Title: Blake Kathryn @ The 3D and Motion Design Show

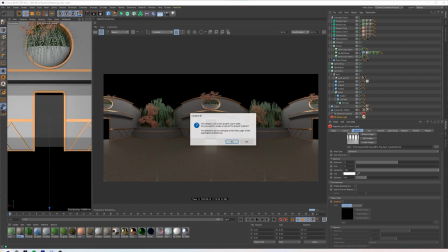(24:42)
So I've been finding an excuse, I hope, for this like kind of pink sky that's been calling my name.
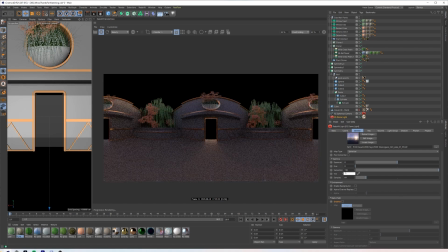(24:49)
And then I think we're going to just do a bunch of area lights. So already I like that. We're going to re-enable the background. Nice.
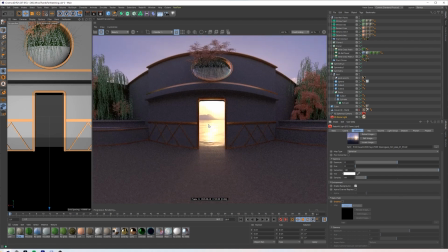(24:58)
And what's kind of cool is actually with how this HDRI is it kind of lines up really nicely right here.
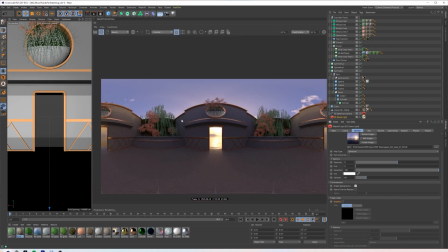(25:04)
I don't know if we'll keep that. I think the yellow is a bit jarring, but maybe once we light everything better on the inside, we'll feel differently. So let's go ahead and dive into that. I'm going to lock our camera by clicking this little render area for the render view and go to our spherical cam.
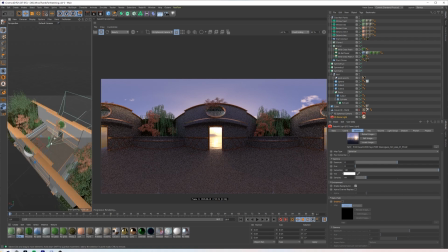(25:19)
And that way, when I leave our spherical cam, we're still stuck in there. And let's just go ahead and start dropping in some fun area lights. We'll go to Redshift, Light, Area.
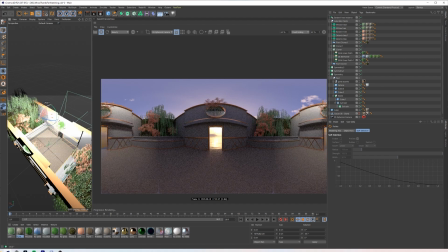(25:31)
One thing I always like to do, because I fake lighting so much, like it's kind of my MO.
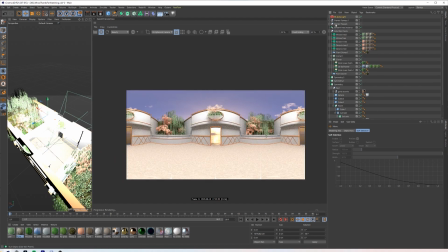(25:37)
And if you don't do it, your world's about to get rocked. But this already is way too bright and very freaky.
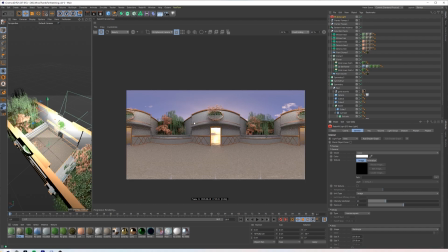(25:45)
But you can tell that like this is filling in what is getting blocked by the HDRI, because we are creating an enclosed space that is like outdoors at the same time. So I'm going to use this, change the color to pink, maybe not a warm pink because this feels like a more coolish blue pink,
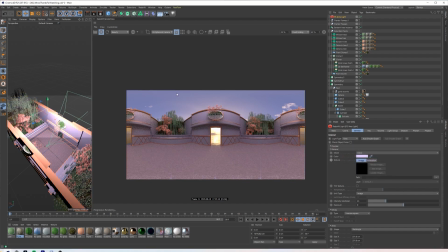(26:03)
but kind of just play with that to get our ambience. Like that feels like it matches the sky, which is awesome.
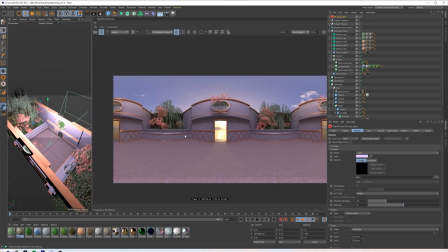(26:09)
And now we're just going to kind of place it around and see where it works. And once we're at a place where like, you know what, this feels evenly-ish lit, we're going to start dropping in some textures and going wild in that department.
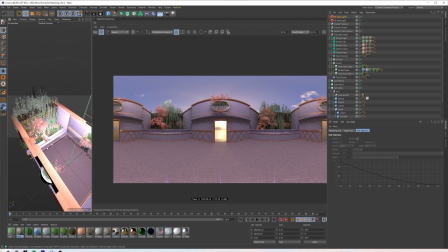(26:22)
So let's crop this in. We'll move you down. You know, I'm just going to kind of freely flow.
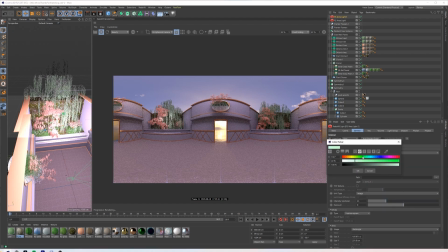(26:28)
And I like to paint it in. So you'll see me changing colors a lot.
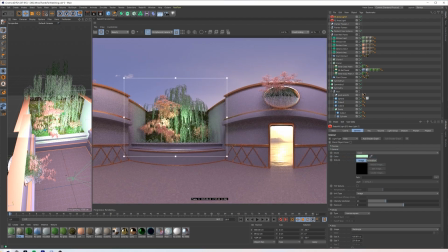(26:35)
So like I'll highlight this.
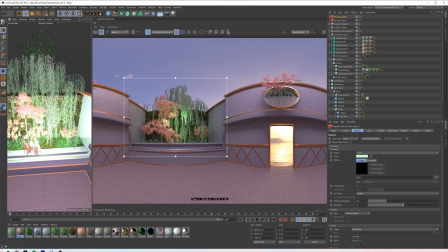(26:38)
We'll see how I can actually, I think I might go crazier with their emission tags.
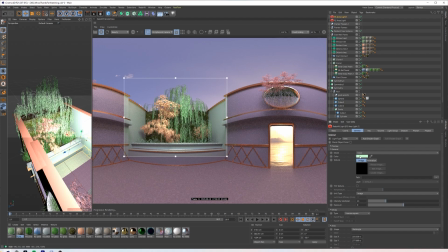(26:47)
Yeah. First off. And let's keep that bluish pink that we're working with. So it still feels like it's part of the space. Like it's a bit bright, but if we only make it,
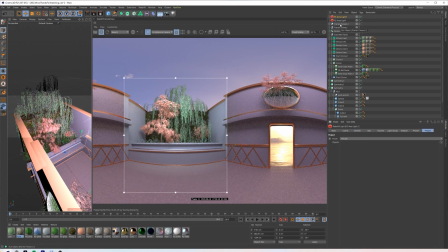(27:02)
if we go to project and only make it include our planters, so sidewall plants. Let's see how it goes. Now it's only illuminating what's inside, which is kind of what I want for this.
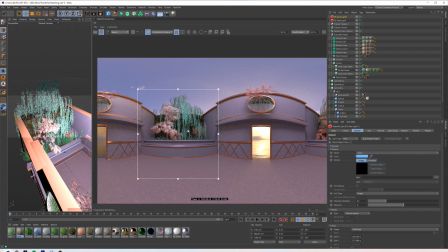(27:17)
Because now I can just kind of be a little more free with my color and paint it in how I feel.
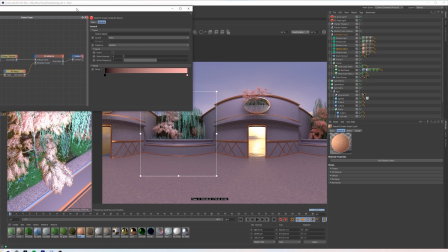(27:22)
And like, I don't love that this pink is getting really pale. So let me like double click this material and see how we can fix that.
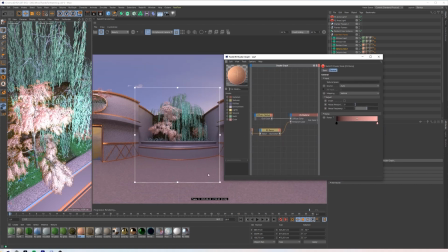(27:32)
Move you over here. We'll shrink you right there.
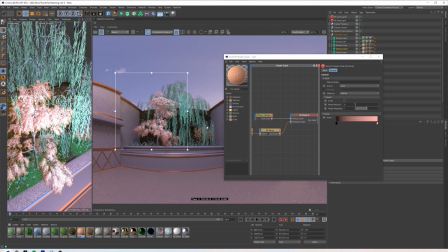(27:36)
And since I use the same pink on both trees, because I like brought in these other trees and they're using the same material,
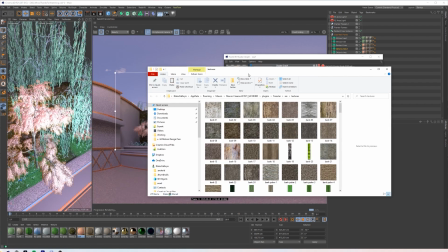(27:43)
we're luckily kind of in an advantageous spot there. So one nice thing is obviously Forester comes with all of its like textures in one spot.
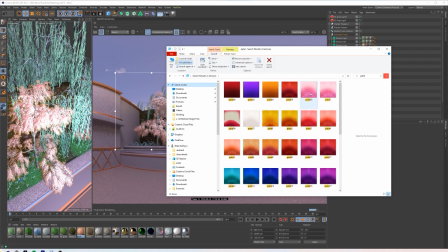(27:51)
So if you're not copying them to your own folder library, you can just type in petal and find petals, and you can just type in leaves and find leaves.
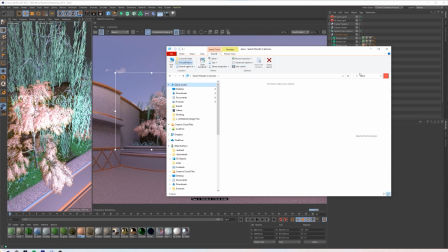(27:56)
So I'm going to do that first and see if, I guess it's leaf.
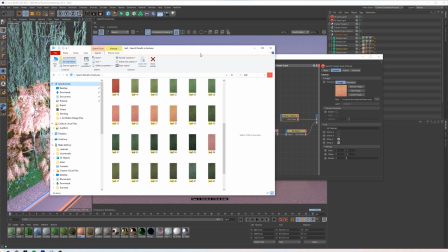(28:01)
There we go. And see if I can just find a quick and easy replacement. So this one is leaf 27.
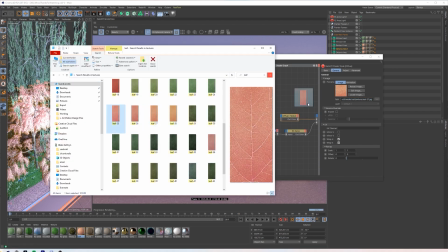(28:07)
And leaf 27 is like right there. And I think I need something just a little darker. So maybe leaf 25 is good.
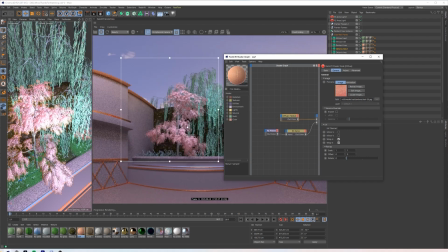(28:14)
Yeah, that already brought back in some pink. And then I'm just going to maybe redden that emission, because red and green and blue all kind of flow well together.
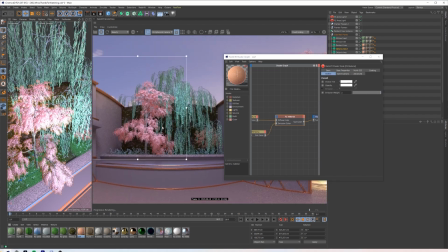(28:26)
And let's maybe increase it. Yeah, now we get some red in the shadows, which is something I really love to do because it gives a more painterly effect, which I think is really, really nice.
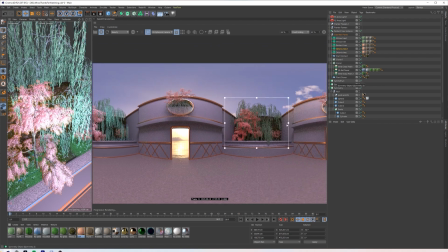(28:37)
And I would imagine if you're using Octane or Standard Render, etc., it's a similar idea, just do it through the mixed rendering more than anything.
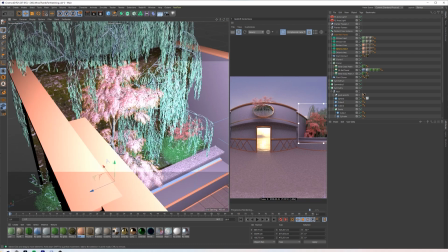(28:44)
Or the mixed materials, my bad. My verbiage is always all over the place.